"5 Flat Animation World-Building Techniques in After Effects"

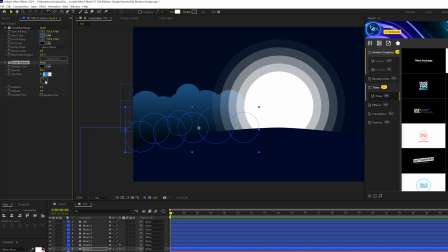245s
We'll come here in Direction, set this to 0 degrees, and we'll make sure the cloud layer is above cloud 2.
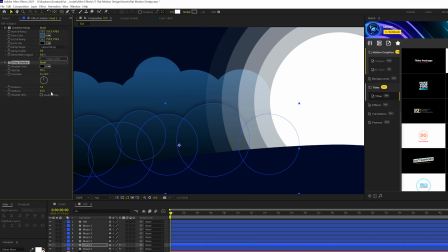251s
Perfect. Then we'll do is take the softness and increase that by a little bit, and then we'll duplicate the drop shadow and increase the softness even more.
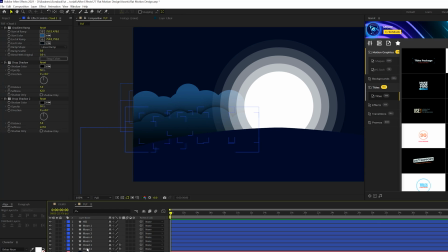258s
And this will help create a little bit of depth between the clouds, and that's great. Then we'll just copy our drop shadows here and paste it to the next cloud layer. And then we'll go to Effect, Color Correction, Brightness and Contrast, and we'll bring down the brightness so this will be a little bit darker.
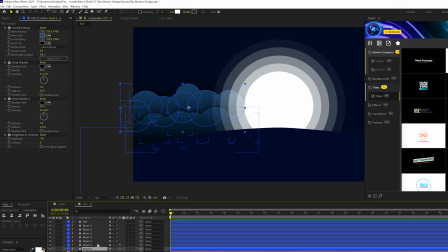273s
This way we'll continue to stack this on. Then we'll take our cloud, duplicate it, and just bring it forward.
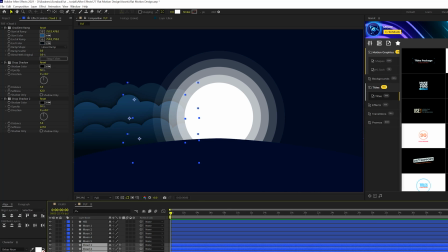278s
And again, you'll want to go ahead and variate those circles. And if you want, we'll take these clouds and we'll just move them over to the other side. So I understand that creating motion graphics can be time consuming and quite challenging if you're first starting out. That's why we've created a handful of packs on our website. And specifically, I want to take a look at the motion graphics professionals pack right here for After Effects. So this is our motion graphic extension with 1400 templates in it,
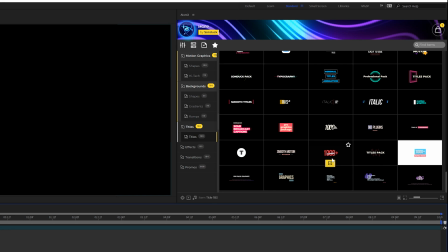301s
which has all the templates you need to put together any project that you're working on. So as you can see, we can hover over a template and apply a template that we want, and it applies a quick animation to our project.
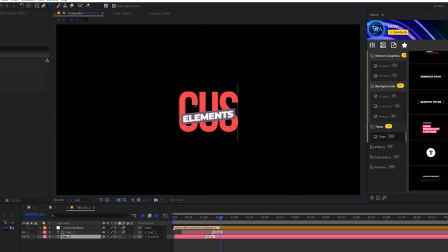310s
We can go into that template and quickly change the parameters, and in this case, the text, and we can quickly change the colors however we see fit.
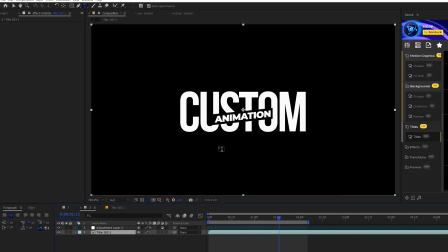317s
It'll update in your main composition,
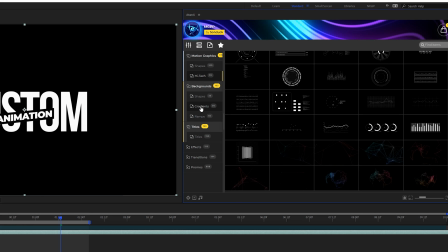319s
and we can take the scene even further with some of our high-tech elements or specifically some cool animated backgrounds in here, and we quickly apply these.
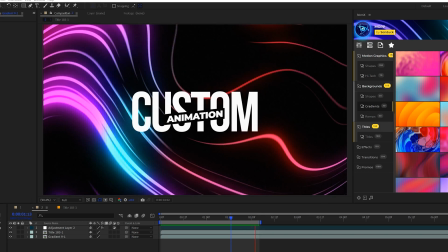327s
And with both our elements here, we have a full composition just by using two templates in this pack. So if you're looking to save time and produce awesome work within just a matter of minutes, you can take a look at any of the packs we have off our website. I will link them below. If you do pick up anything, you will be supporting our channel, so thank you very much. And we have a free pack of our extension with 40 templates in it. So if you want to try our templates for free, I will link that in the description as well.
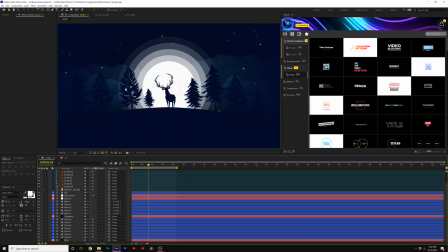350s
All right, so obviously this scene doesn't look anywhere near the final result where it's nice and gritty. We have these details in here.
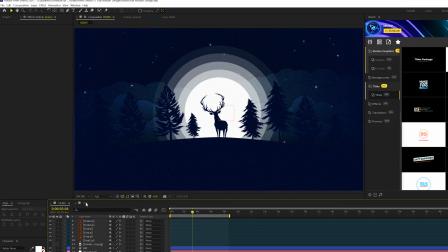356s
But we're very close to finishing this out, believe it or not. We just need to add a few elements in here. First thing I want to talk about is the blending, the shading of the scene, so all the assets look really good together.
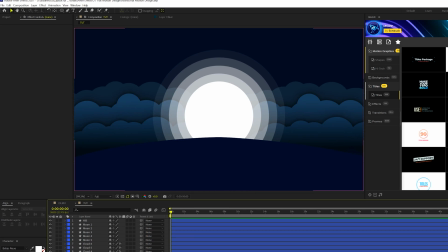366s
So we'll start doing that now. So what I'm going to do is go to layer, new solid,
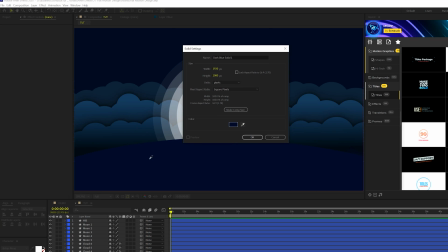371s
and I'm going to select the color of the hill that we have here, and I'm going to call this layer vignette.
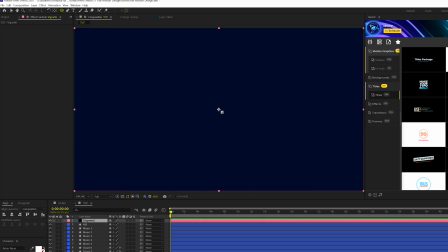377s
And from here, I'm just going to draw out an ellipse right from the center. Hold down shift and control.
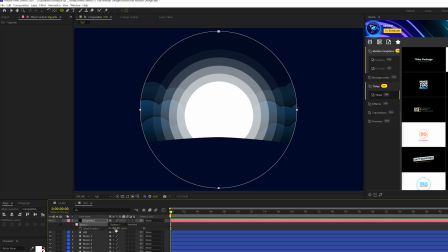383s
And then I'm going to set the mass to subtract, and I'm going to do a mass feather here and increase the mass feather way up.
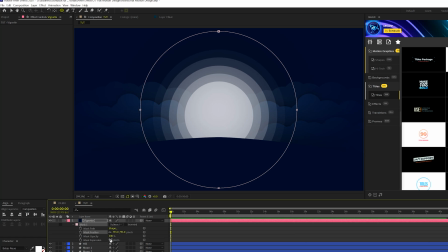389s
And I can also open up the mass one, come here to the mass expansion, and go ahead and increase that by a little bit.
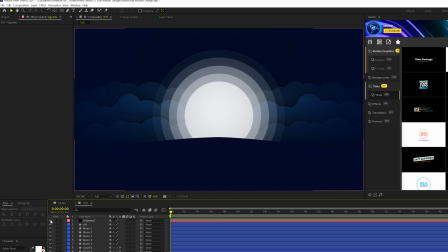394s
And this will kind of just narrow in on the scene like so, and I think that looks great. And we'll grab this vignette layer and we'll bring it underneath our moon. And you know, this will help blend the edges together and kind of get all the colors closer together.
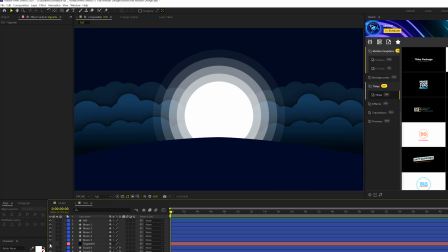407s
And I think this looks great for this scene in particular, but it's up to you. So I want to add some other quick elements here. So you got to have some stars, you know, or some particles or something in the scene to kind of help, you know, break up the mood.
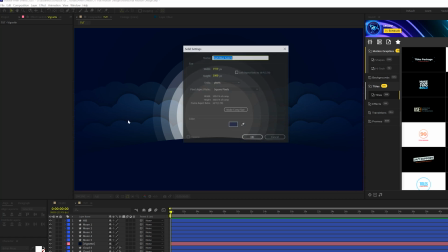418s
So what we'll do is go ahead and create another solid. We'll make sure the color is white and we'll click OK.
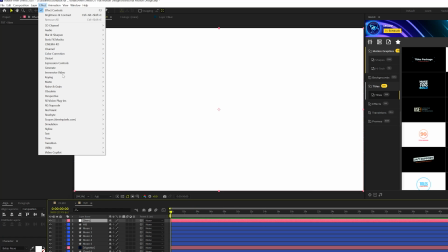423s
Then we'll go to effect and we're gonna grab simulation.
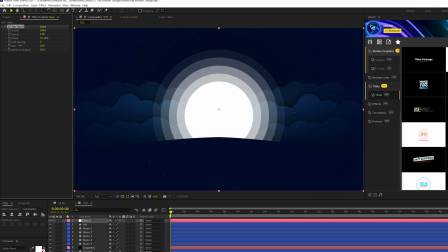425s
And we're gonna grab CC star burst, and we'll bring down the size of this so it'll be a little bit smaller, and we can bring down the speed to 0. Now coming to grid spacing, we'll set this up to like 15. That'll kind of make the stars a little bit bigger and spread it apart.
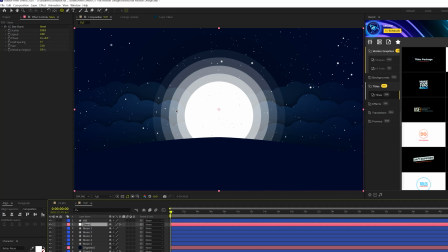439s
And we'll make sure this particle layer is underneath our hill here so we don't see that star. And we can decrease the number of particles here by going ahead and increasing the scatter of this. All right, so this come here to effect stylize. We'll grab glow and we'll duplicate this effect and we'll set the glow radius up to 80.
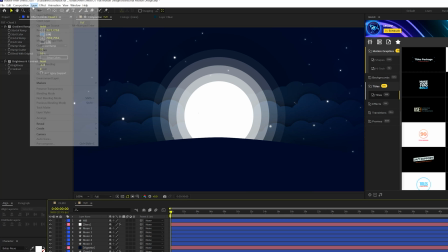454s
All right, cool. And let's create an adjustment layer. Go to layer, new adjustment, and we'll go to effect, noise and gradient.
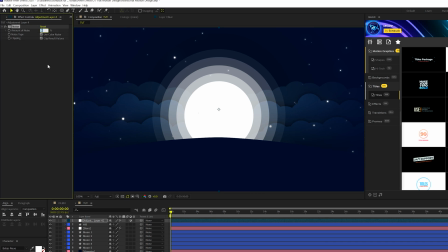460s
We'll add noise to this, and we'll set the noise amount up to 12% and uncheck use color noise. And this will just help add that grittiness to the scene so it's not perfectly clean or static.
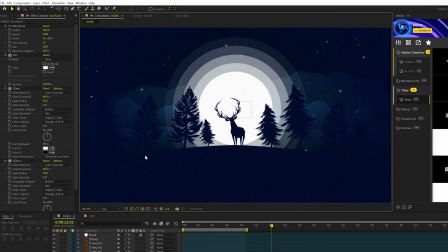470s
Okay, so sometimes you have to add some objects into your scene that you necessarily cannot create in After Effects, or at least it won't make sense to do so.
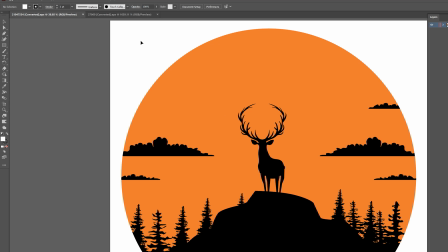477s
So we have Adobe Illustrator here, and there's some assets that I want to grab. Now, where I grab these elements are from a free place called FreePik.com.
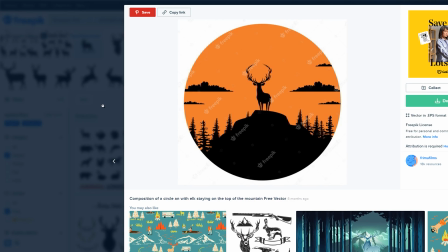485s
I'll link it in the description where you can download any free vector that you want. You can go ahead and search it in there.
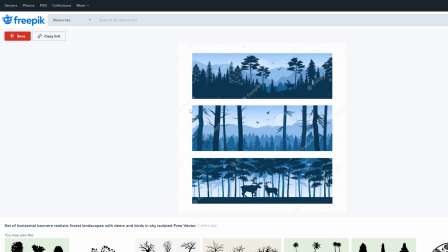490s
But we can take elements from these scenes and bring them over to After Effects.